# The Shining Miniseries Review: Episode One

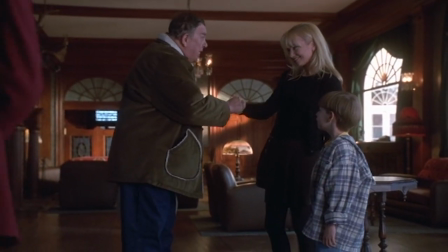Bill Watson comes and introduces himself, saying some weird-ass dialogue.
Are you a buckaroo or a tinderf**k?
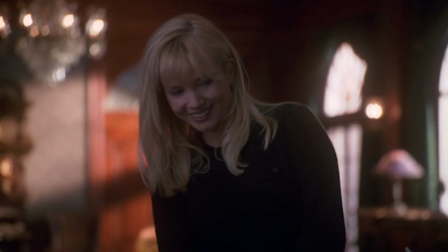I guess I'm a tinderf**k. Tender as f*** you ever, son.
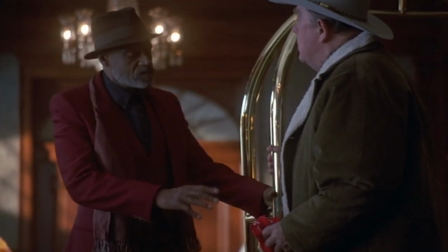He also is just generally gross and disgusting. Dick, you know what, I'm just gonna call him Halloran because that's what they do in the 80s film, tells Watson to show the family around the kitchen,
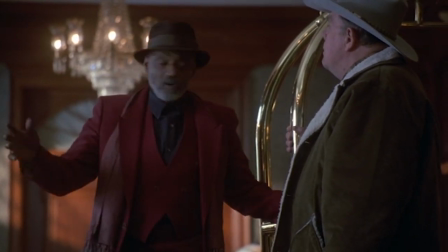but not before asking Danny if he wants to lend him a hand putting his luggage away in his car.
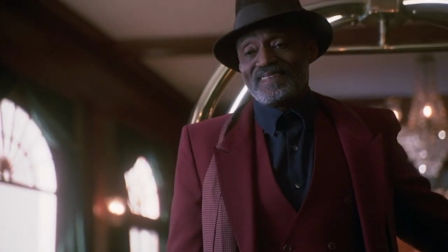Well, Doc, you gonna give me a hand or you're just gonna stand there?
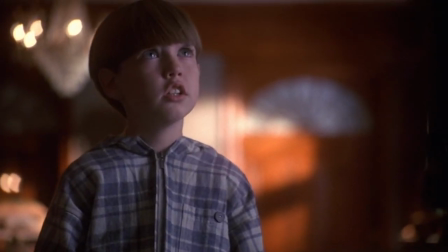This is the first person he's communicated with solely through Shining, and it's ruined with this corny-ass soundtrack.
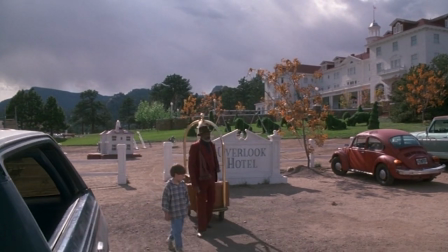Halloran walks Danny out to his car, all the while explaining what The Shining is. It's essentially the same dialogue from the 80s film, just done in a much less effective way.
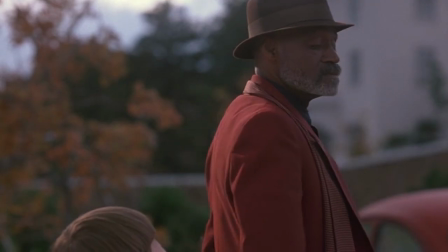I bet you're just about f***ing the damn dog, boy.
Halloran tells Danny to give him all he's got, and to shine away, being unintentionally hilarious.
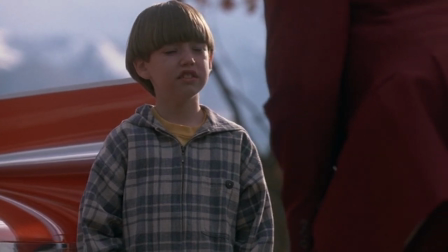Give me a blast. Huh? F*** at me, as hard as you can. I want to see just how much you got.
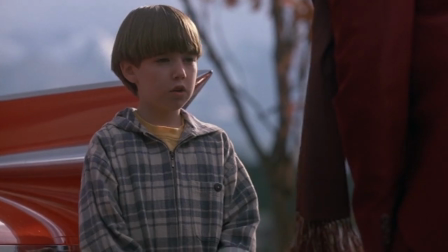Okay.
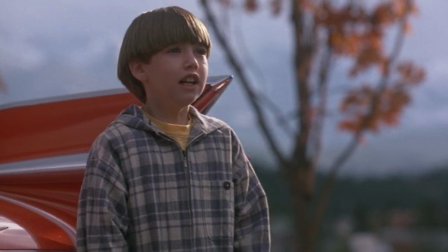Hey!
And he blows his damn rear lights out.
Sometimes it happens when I think really hard.
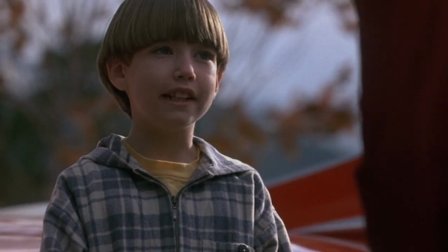Once, I was at a basketball game with my dad at a school.
Don't, don't you fucking do it.
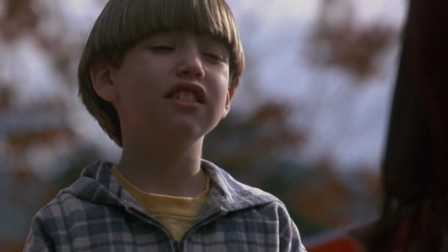And I got excited.
Don't. Fuck.
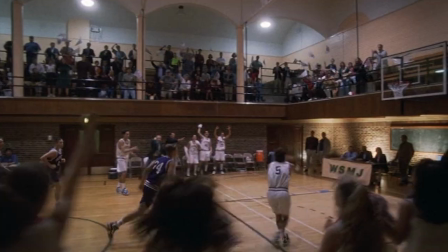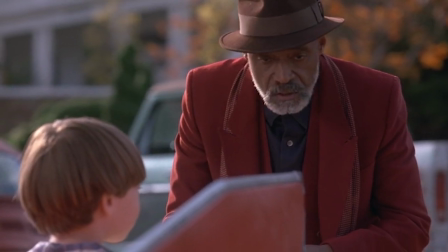You ain't a pistol, Danny. You're an all-out atomic bomb.
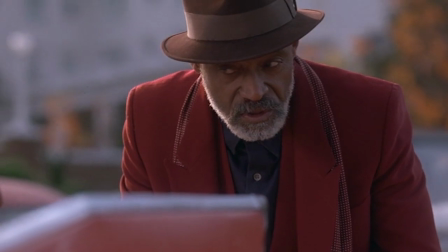Did you as hard as you could? You didn't, did you? No.
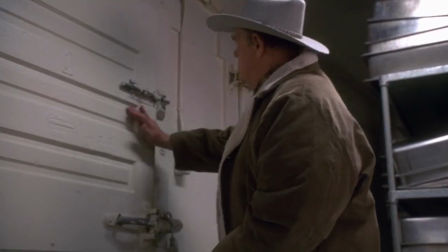Meanwhile, Watson shows Jack and Wendy around the kitchen, giving some pretty heavy foreshadowing with a close-up of the lock on the pantry doors and continually talking about them.
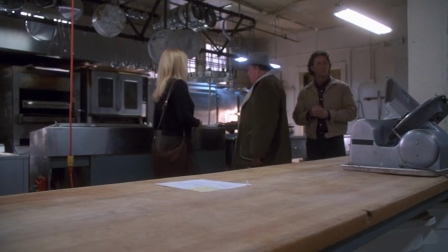The way this scene is blocked is just… not good?
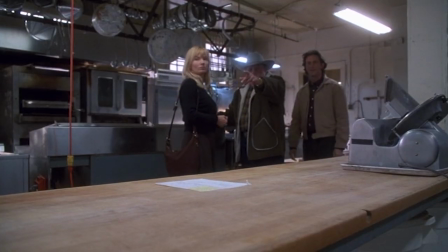The characters are constantly whipping around in place as Watson tells them where everything is, and it's not supposed to be for laughs, I don't think?
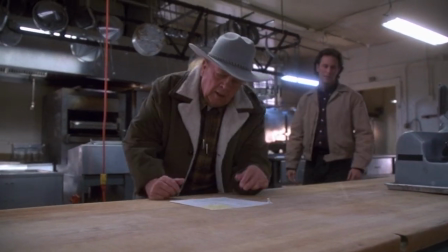Then he awkwardly walks over to this piece of paper just laying on the counter. It all just feels so cheap and corny.
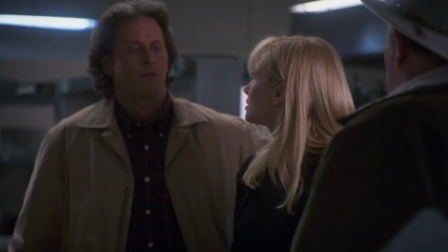Watson eventually tells them that since the phone lines blow over in the winter storms,
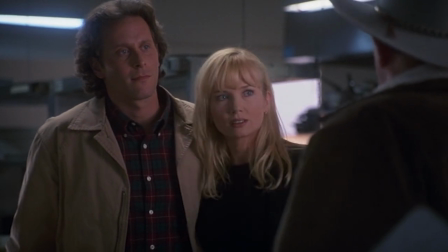the CB radio within the hotel is the only thing that connects them to the outside world in the event of an emergency.
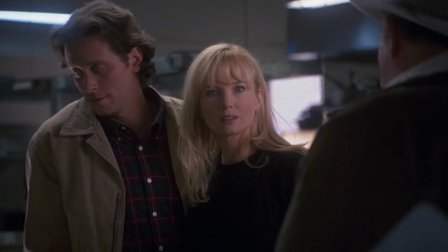And you wouldn't want to end up like the Donners now, would you? No, I don't. No, don't scare the Lady Pete, okay?
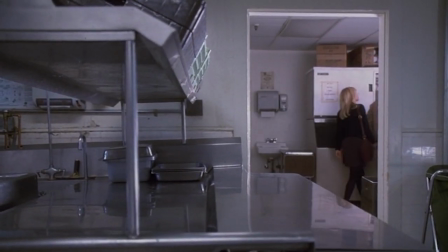The party goes to the dining room to look around there as the door closes on its own. Ooh, so scary.
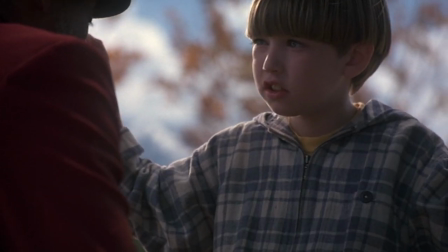Now we're back to Danny and Halloran, where Halloran warns Danny about those damn hedge animals.
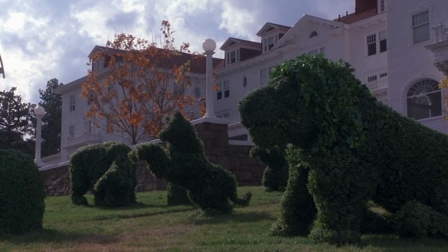But once it had to do with those in one of the rooms.
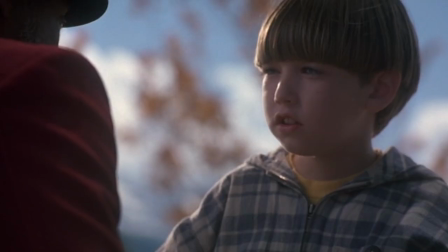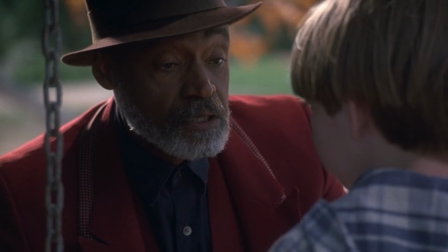Making him promise that he'll never go there.
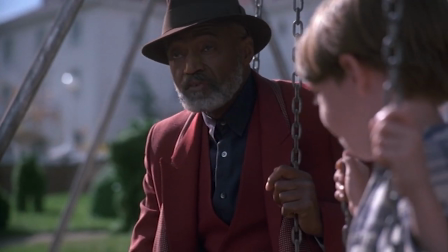He goes on to tell Danny that he may see things in the hotel that scare him, but they're like pictures in a book and won't hurt him.
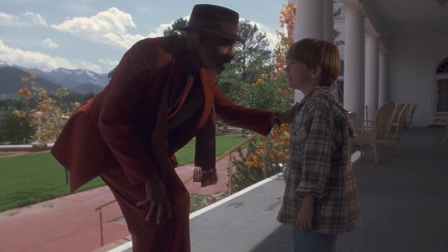Before the two go back inside and find the rest of the group, Halloran tells Danny that if he's in any trouble, to shine to him, and he'll make his way back to the hotel all the way from Florida.
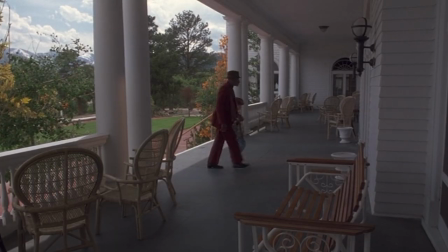Let's go inside and see how your folks are making up. Okay.
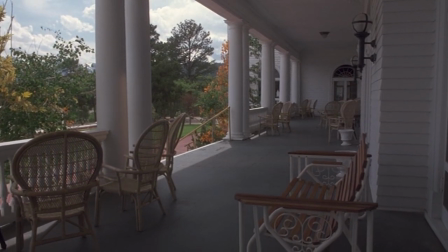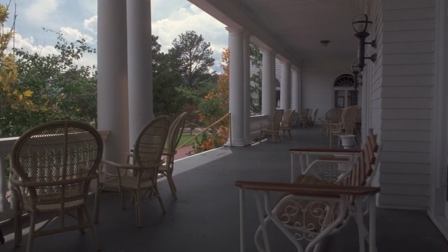Why do they keep doing this and insisting it's scary? I don't understand. Well, that was amusingly schlocky.
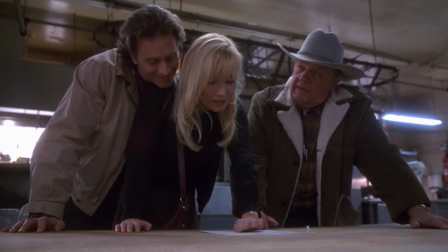Let's go take a look at the 80s introduction to the hotel, shall we?
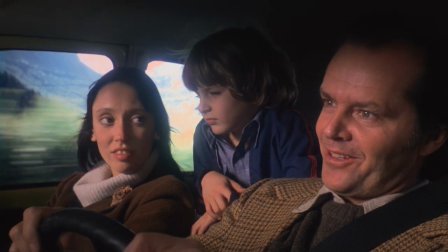After discussing the Donners, cannibalism, and television, we cut out all the fluff, arriving at the Overlook Hotel, still packed with people.
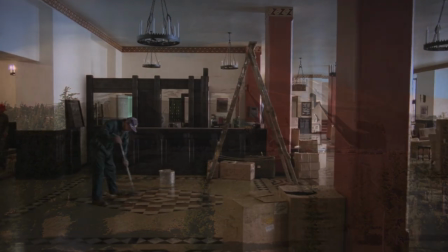Cleaning crews get the hotel ready for the winter as the full-time residents and employees leave for the season.
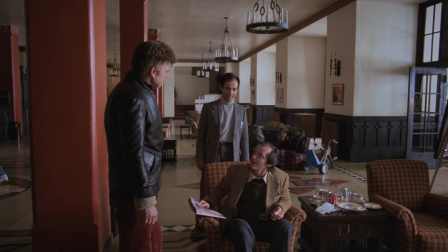Jack is reading a Playgirl magazine as Ullman and Watson approach him, which under further inspection,
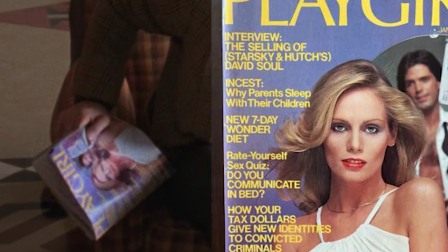features a segment titled Incest, Why Parents Sleep With Their Children.
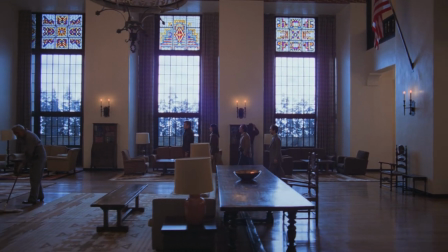A beautiful trucking shop follows our characters through a tour of the hotel, giving a real sense of scale to the building.
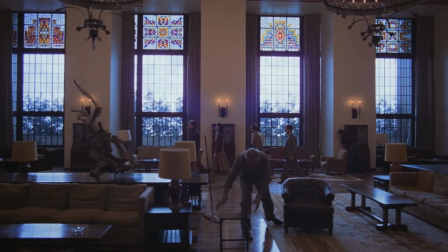Ullman mentions the Navajo and Apache motif designs decorating the interior,
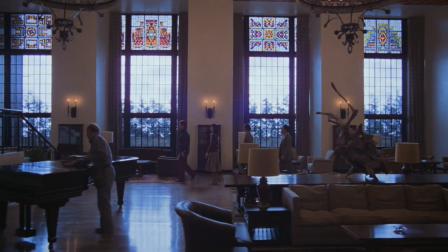as well as the number of high-profile celebrities who have stayed in the hotel, including presidents, movie stars, and royalty.
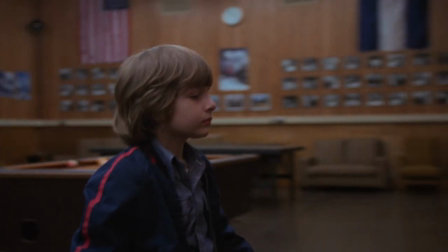Danny's introduction to his new home for the winter is a bit more eerie. Playing darts in the game room, a shrill score accompanies the young boy as he collects from the corkboard.